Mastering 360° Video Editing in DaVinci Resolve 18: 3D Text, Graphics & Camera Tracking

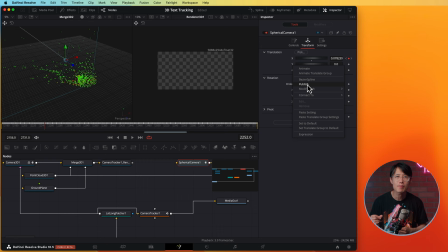16:37 Go to your spherical camera transform tab, right click on X, Y,
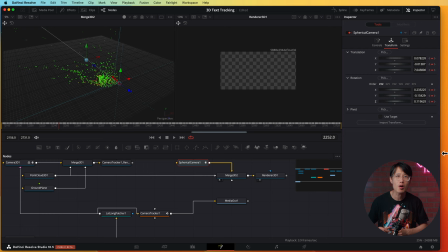16:43 and Z under translation and X, Y, and Z under rotation and link them to the camera 3D like so. Now, as you see here, our spherical camera is traveling exactly like the physical real world camera.
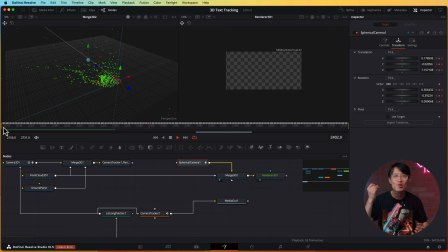16:58 How cool is that? And it is so much easier than After Effects. Would you agree? Comment below. Now, we are going to merge the render 3D back to our 360 video foreground. We do not need the camera tracker or the LED long patcher anymore, so we can move it out of the pie or you can just delete them.
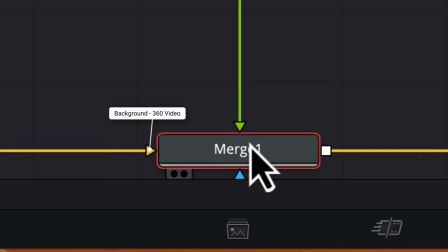17:17 Make sure the render 3D go into the green triangle as the foreground and the 360 video is background into the yellow triangle.
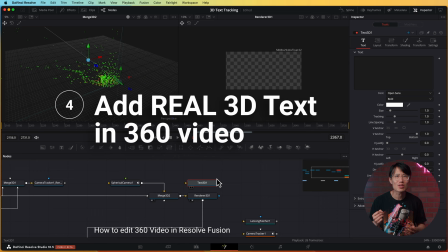17:25 If you don't see anything, this is probably why. Now, let's add a 3D title into our tracked drone footage.
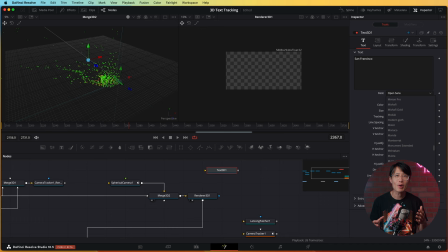17:32 Click this button to add a 3D text node, type in San Francisco, and pick a cool font.
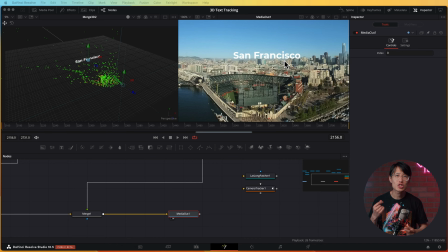17:39 You see the title is showing in the 3D space right here. Put media out into window number 2 and turn on 360 view mode.
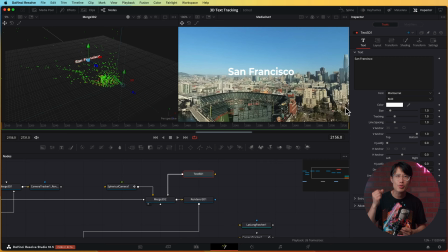17:47 Now, let's position the 3D text in 3D space so we can fly through the text to create a very cool opening.
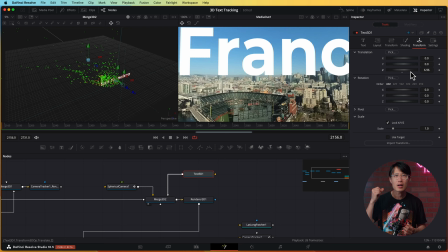17:55 Go to 3D text transform tab and adjust the Z depth to push the text onto the camera path.
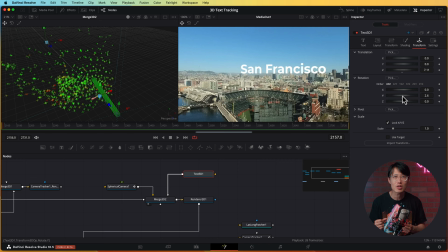18:02 So, make sure adjust the Y rotation to make the text facing the camera. We don't really want the text overlap with the beautiful cityscape, so we push the text up the sky in 3D, so we are flying under the 3D text.
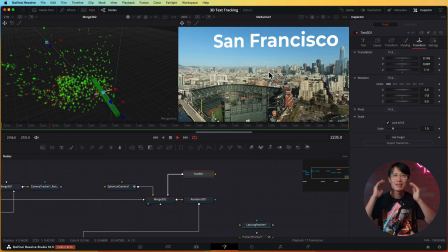18:18 It gives viewers an excuse to look up, like looking at an alien mothership.
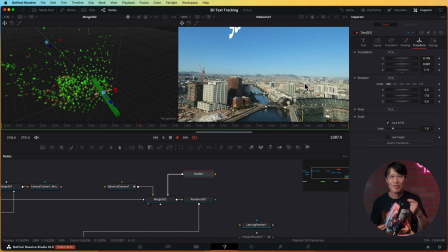18:23 How cool! Take a look at the render in 3D, very cool!
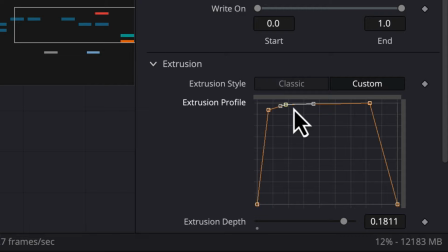18:27 But it's nothing 3D about this text, so let's fix that. Go back to the text inspector window, open extrusion to add some depth to the 3D text,
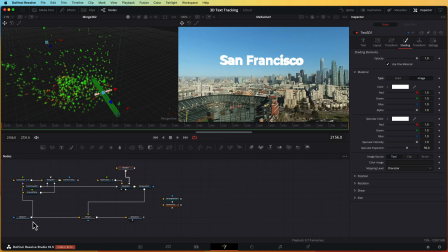18:37 go to custom and make a round corner like so. Let's add the 3D video as the environment map, go to shading and turn it to image and connect media in into the 3D text.
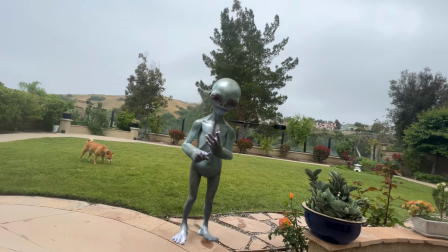18:52 Look, it is very cool. We just created an alien spaceship lookalike on top of San Francisco skyline.
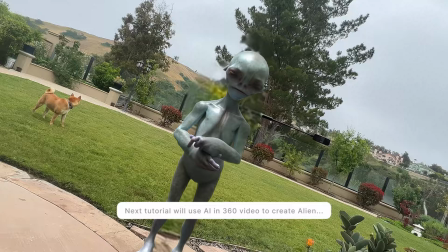19:01 Don't step in shit. I'm recording you.
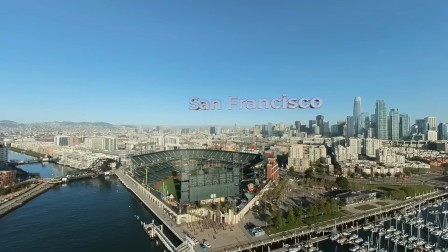19:10 Let me take this opportunity to show you more 3D tricks on how I created my 3D opening title,
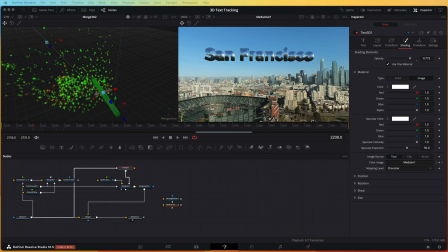19:18 as this is one of the most requested tutorials on this channel. Turn back to solid and disconnect the media in.
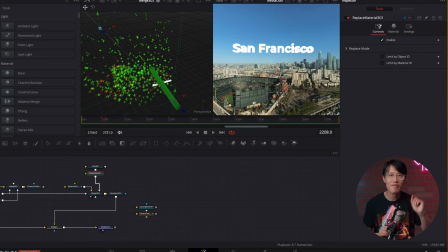19:25 We are adding replace material 3D node and then go to effects,
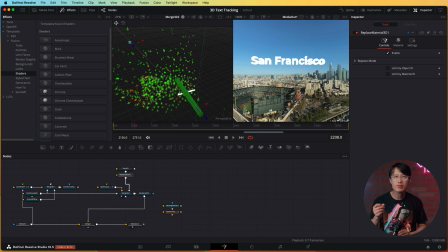19:31 templates, shaders to use one of the free fusion shader. I use a chrome material here to have an alien spaceship metallic look. Connect it to the material node. Now add some 3D lighting. Go to render 3D and enable lighting
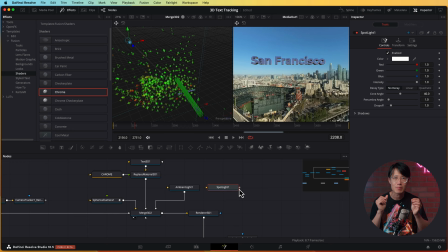19:48 add an ambient light node and increase the intensity to bring the color back from the text. Now add a spotlight. Position it to the actual sun location to mimic the sun.
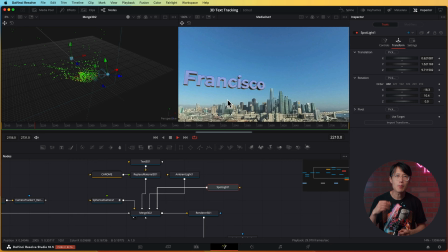20:01 Add some warm color and adjust the setting until it looks good. Now play it.
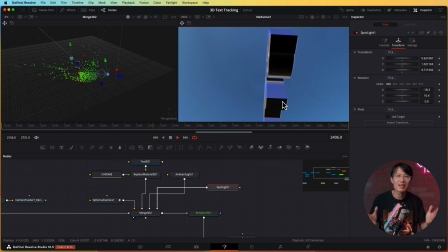20:07 Wow, this looks really good. I really like how the material reflects the sunlight.
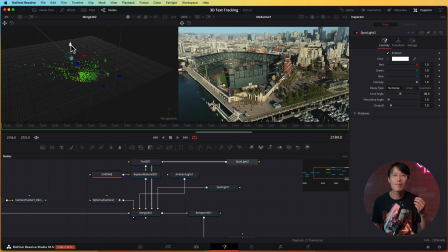20:14 It belongs to the 360 scenes and reacts to the correct lighting. Amazing. You can spend more time designing the virtual light right here.
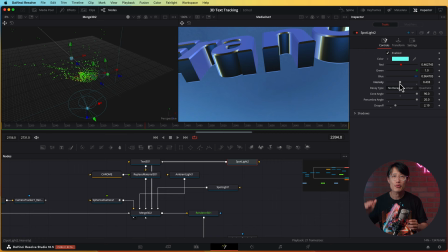20:23 Like I add a third light where the ocean is, set it to reflect the sunlight but with a blue tint.
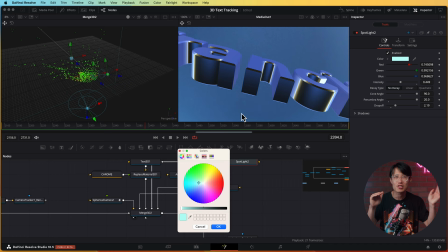20:30 So when we fly under the text, we are also seeing the light instead of the black shadow, the reflection of the ocean blue.